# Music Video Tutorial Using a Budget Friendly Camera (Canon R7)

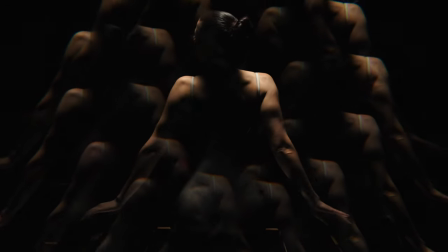0:00 Yo what's up guys, Rosette Production here and welcome back to another music video behind the scenes. So today I'm working with recording artist Pimpton.
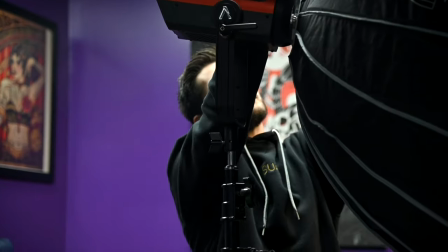0:07 We've been working together now for quite some time filming our first music video together in 2017.
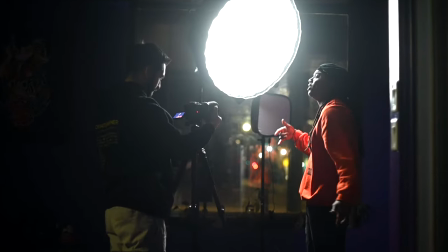0:12 Pimpton gave me a treatment outline for what he was looking for for this music video and truly did take
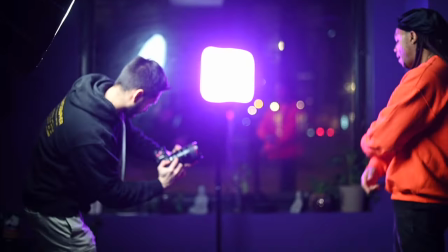0:17 creative direction on set while I brought his vision to reality with a mixture of lighting and technical camera knowledge.
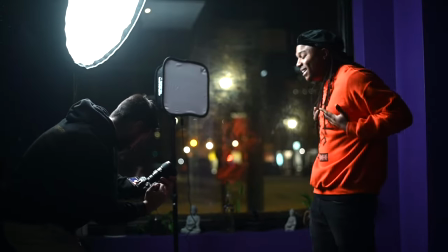0:23 The gear used on set really wasn't anything crazy. The camera I used for this music video was a $1,500 camera body which is the Canon R7.
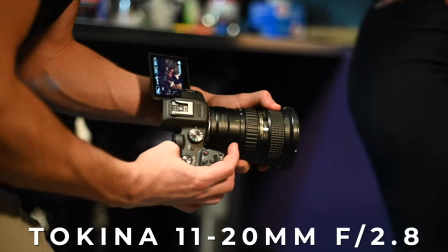0:33 Lenses used were the 35mm f1.4 and Tokina 11-20mm wide angle lens, both lenses being Canon EF mount.
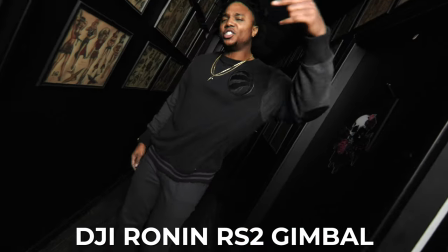0:41 I used a DJI Ronin RS2 gimbal for two shots, a tripod, Aputure 300D2,
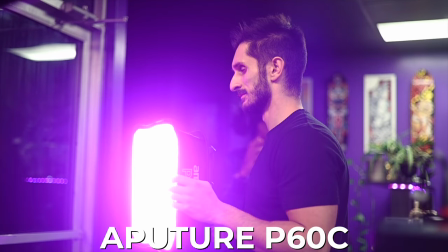0:46 Aputure P60C panel light which is full RGB spectrum and a SD80S
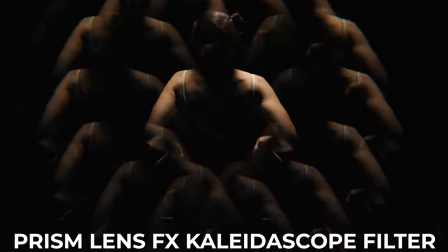0:51 studio light as well as prism lens FX kaleidoscope filter and a dream FX filter.
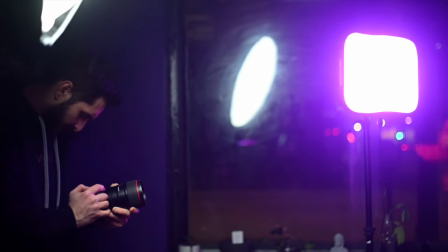0:57 Okay so scene number one here we have a handheld performance scene shot in 4k 24 fps at 1 over 50 shutter speed so i could have used autofocus but
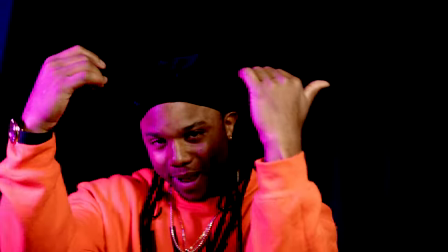1:05 because the artist's hand movements randomly move towards his face this can cause autofocus hunting so i actually just chose to be on the safe
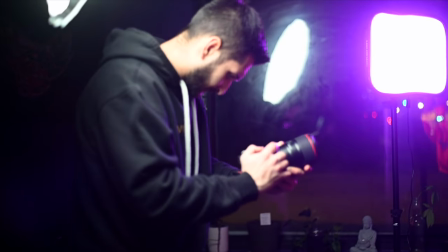1:14 side and shoot in manual focus for this scene specifically
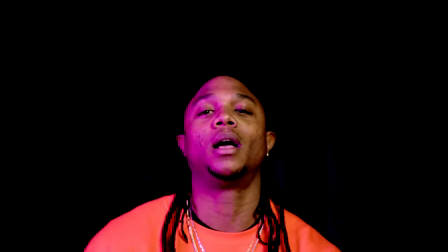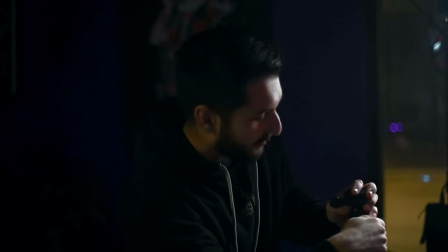1:25 Alright guys, so we are going to be setting up a performance scene here with a tripod in my opinion Tripods are pretty underutilized by a lot of people. I mean music videos, especially people think that you know Handheld shots and gimbal shots are like the go-to and the
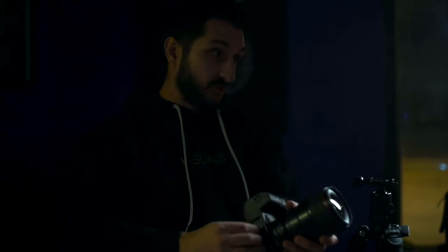1:40 end-all be-all but tripod shots for performance scenes are pretty sweet We're about to do a little side profile shot of Pimpton's be shooting him from the side He's gonna be
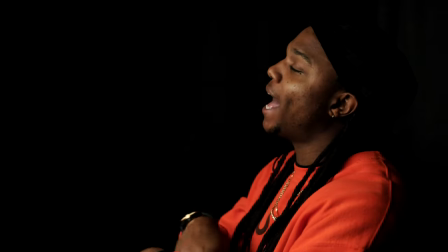1:48 looking straight ahead and what I'm doing is just keying him with the aperture 300d2
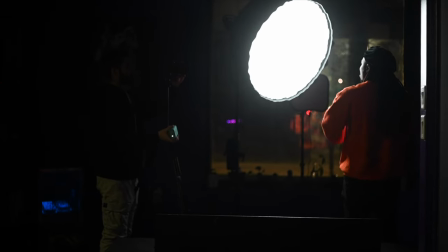1:52 and I actually have it set up maybe like 8% and I'm purposely underexposing the
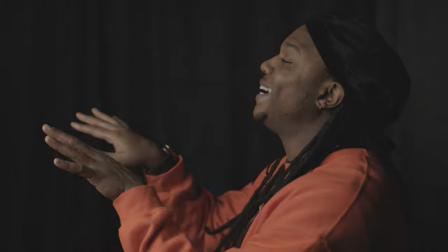1:57 image because we have this black curtain in the background and you can see on the curtain that there's a lot of like wrinkles
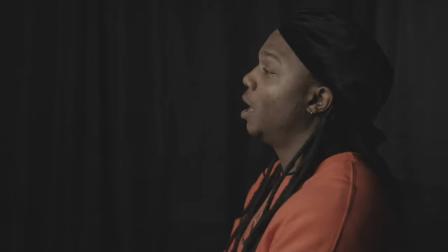2:02 and stuff when we go into post and we actually start to edit this up we're gonna be able to just crush the shadows and you're not even gonna
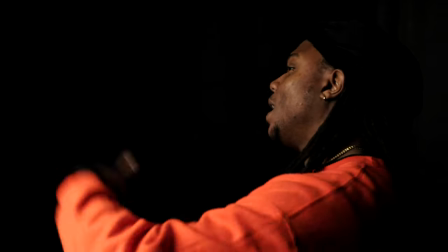2:08 be able to see like it's gonna look like he's in like a bit of a spotlight or like some moonlight so shooting in 4k fine
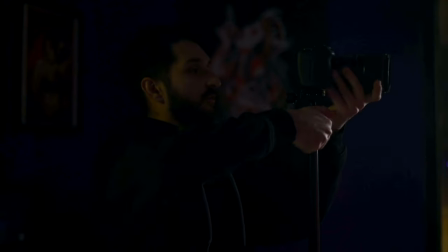2:14 so if I need to crop in a can and we're gonna run a little performance scene from very beginning to very end I do that for every single music video tell the artist I'm like yo just sing it from beginning to end. Sometimes it sucks because we do you know a lot of performance scenes in one music video shoot but gives us more footage to play around with in post. So we're gonna run this from beginning to end right now just off a bluetooth speaker super simple JBL bluetooth
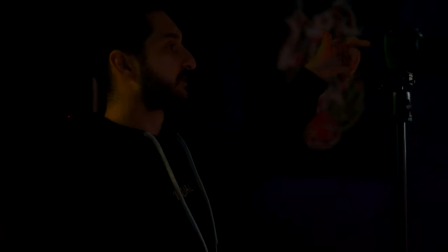2:36 speaker got the autofocus turned on on the R7 keep everything in focus and press record,
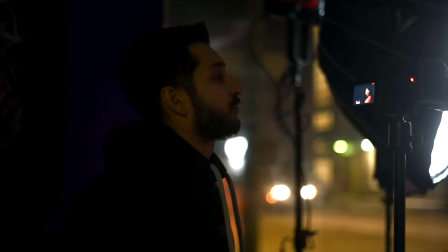2:42 run the song back we're good to go. Any eye contact with the camera? If you want if you want you can kind of just like look over a bit acknowledge it and then go back.
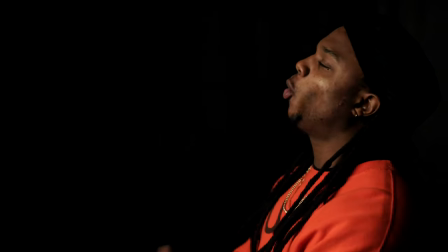Alright so next performance scene we got here another tripod shot this time Pimpton's gonna be looking straight face into the camera and no movement
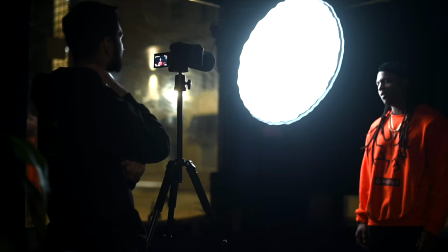3:08 so no body movement nothing and I actually shifted the Aputure 300d to his right side and it's just hitting him directly from the side but I kind of angled
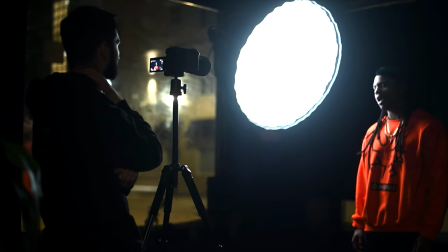3:16 it a little past his shoulder so it's kind of hitting him from like the backside a little bit but still lighting up
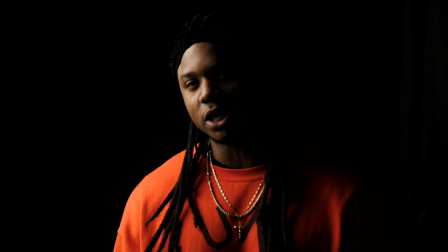3:22 his face and with the Aputure light dome 2 we're getting a really nice fall off Onto the opposite side of his face. So it's kind of like a darker scene. I'd say I really like like the emotionalist like face shots.
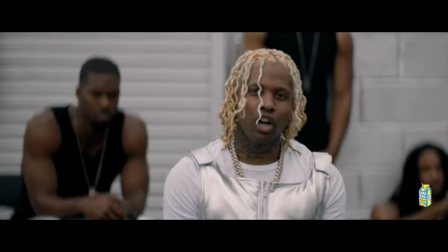3:34 I see this a lot in like Cole Bennett videos He loves doing those types of shots. I think it looks super hard So we're gonna shoot that and I'm gonna lay over all the clips right now